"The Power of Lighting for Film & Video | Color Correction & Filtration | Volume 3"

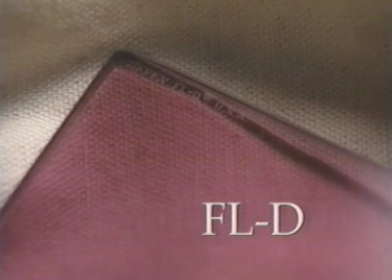This filter is used in front of the lens when the camera or film stock is balanced for daylight.
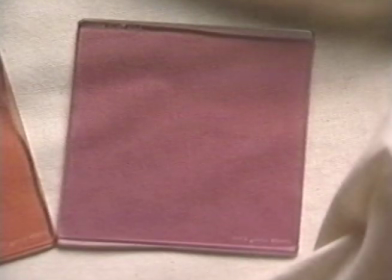Using an FLD filter helps the color balance by absorbing much of the green light emitted by the fluorescence, and by adding, in a sense, many of the warm tones missing from the fluorescent spectrum.
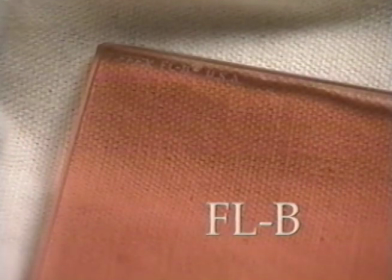For correcting warm fluorescence, Tiffin offers the FLB filter.
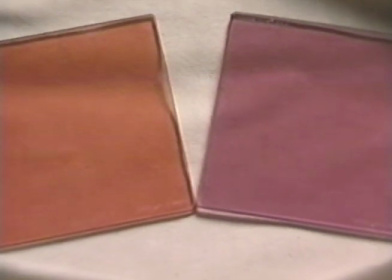When using these filters on a video camera, the best results are achieved by white balancing through the filter.
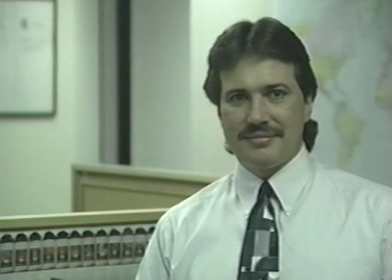Looking again at the uncorrected image of Lee, we can see the pale green hue in the skin tones and on the walls in the background of the shot.
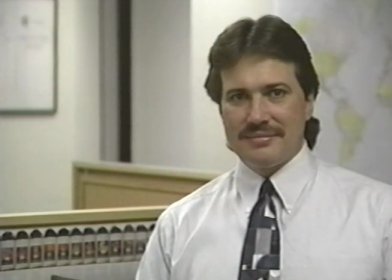By adding the FLD filter to the camera, the skin tones in the image become much more natural, and the walls in the background appear less green.
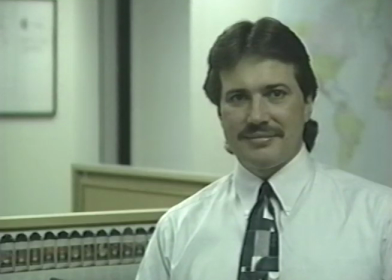Another look at the uncorrected image makes it easier to see just how green cool white fluorescence can look on camera.
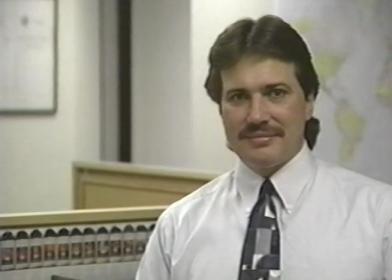The simple addition of a Tiffin FLD filter creates the appearance of fuller spectrum lighting and provides much better results when shooting under cool whites. One of the little tricks that you can use when you're working in video production is what I would call fooling your white balance. And what that means is, let's say you're working in a fluorescent environment and you get a white balance and then you check your skin tones and maybe they're a little to the cool side, they're a little more bluer than you'd like to see. Well, by holding a piece of gel in front of the lens while you white balance, you can shift that white balance or fool the camera into a different white balance than it would normally give you. So in this fluorescent environment, I might put quarter correction blue, quarter CTB in front of the lens, and then hit the white balance switch. What that does is that tells the camera, gosh, I'm supposed to be looking at white as a reference. This is so blue, the camera says, I'm gonna overcompensate for all this blue and really warm this up to cancel all that blue out. Then you pull the gel away after you're done and you end up with a very warm skin tone, and that might be the skin tone you're looking for. So you can use different gels and different correction gels in front of your lens to fool the circuitry, to fool the camera, and shift your white balance one way or the other when you're working on location. To fool the white balance of the video camera,
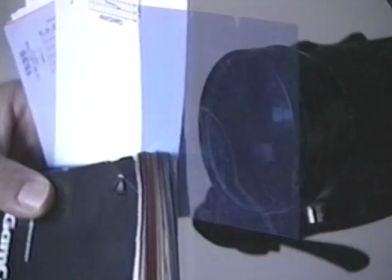simply use a sample from a large swatch book or hold a small piece of gel in front of the lens and then white balance as you would normally. A typical gel selection for fluorescent lighting might be 1/4 CTB gel,
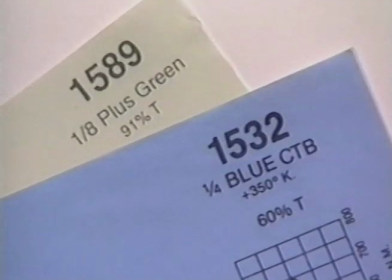or a combination of 1/4 CTB and 1/8 plus green.
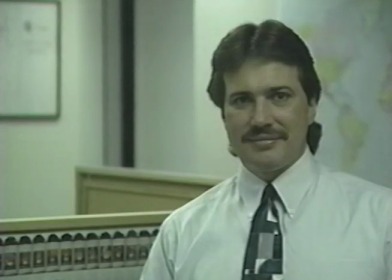A look at the standard white balance created under the cool white fluorescence shows the slight green hue that is so commonly associated with fluorescent lighting.
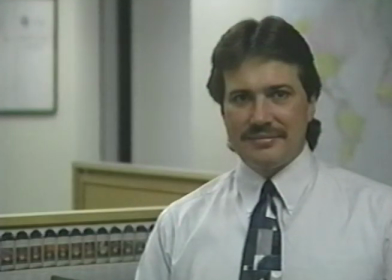By shifting the white balance with a piece of 1/4 CTB or 1/8 plus green gel, the camera has altered its color balance slightly to produce more natural skin tones and a better overall color. But even with a better color balance, the overhead fluorescent lighting is not intended to be used as the primary lighting for your subject.
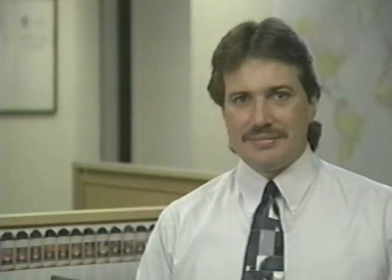Sometimes the use of some low-intensity supplemental lighting can make the people in a fluorescent-based shot look much better on camera.
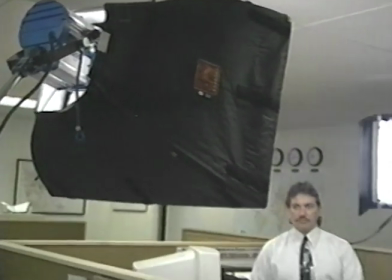For this setup, Holshevnikov has selected an airy 650-watt Fresnel and a small Camaro light bank as the main light source.
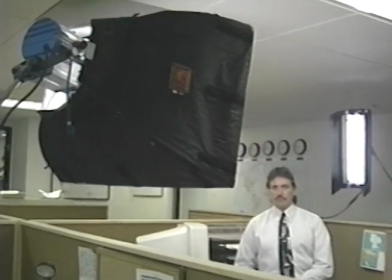A KinoFlow 2-foot fixture with two daylight lamps is used for separation light on the subject.
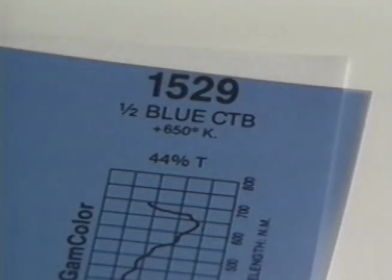The camera is balanced for daylight. To shift the color temperature of the warm tungsten fixture toward the color of cool white fluorescence,
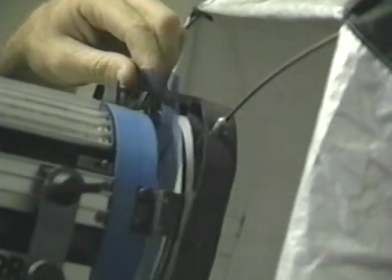a small piece of 1/2 CTB gel is placed in front of the airy light.
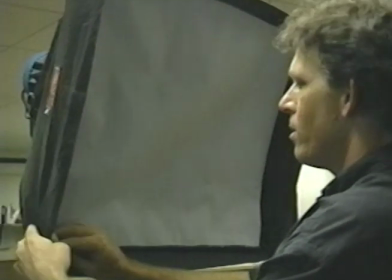Another option for correcting the source is to use the color correction diffusion fabrics that attach to the front of the Camara Plus light banks.
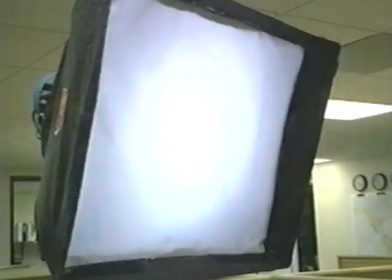These color correction fabrics are available in a full range of CTB and CTO colors.
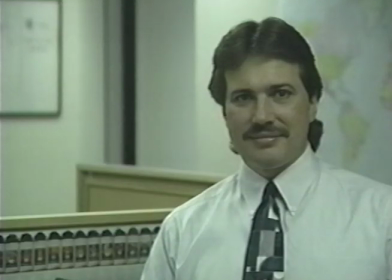This first image of Lee reveals the effects of the overhead fluorescent lighting and the slight green hue achieved with a standard white balance.
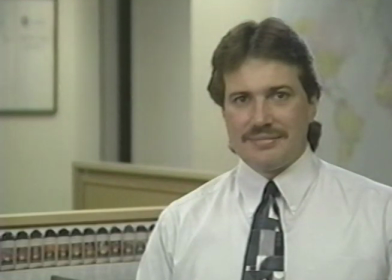The addition of the two lighting instruments changes the appearance of our subject noticeably.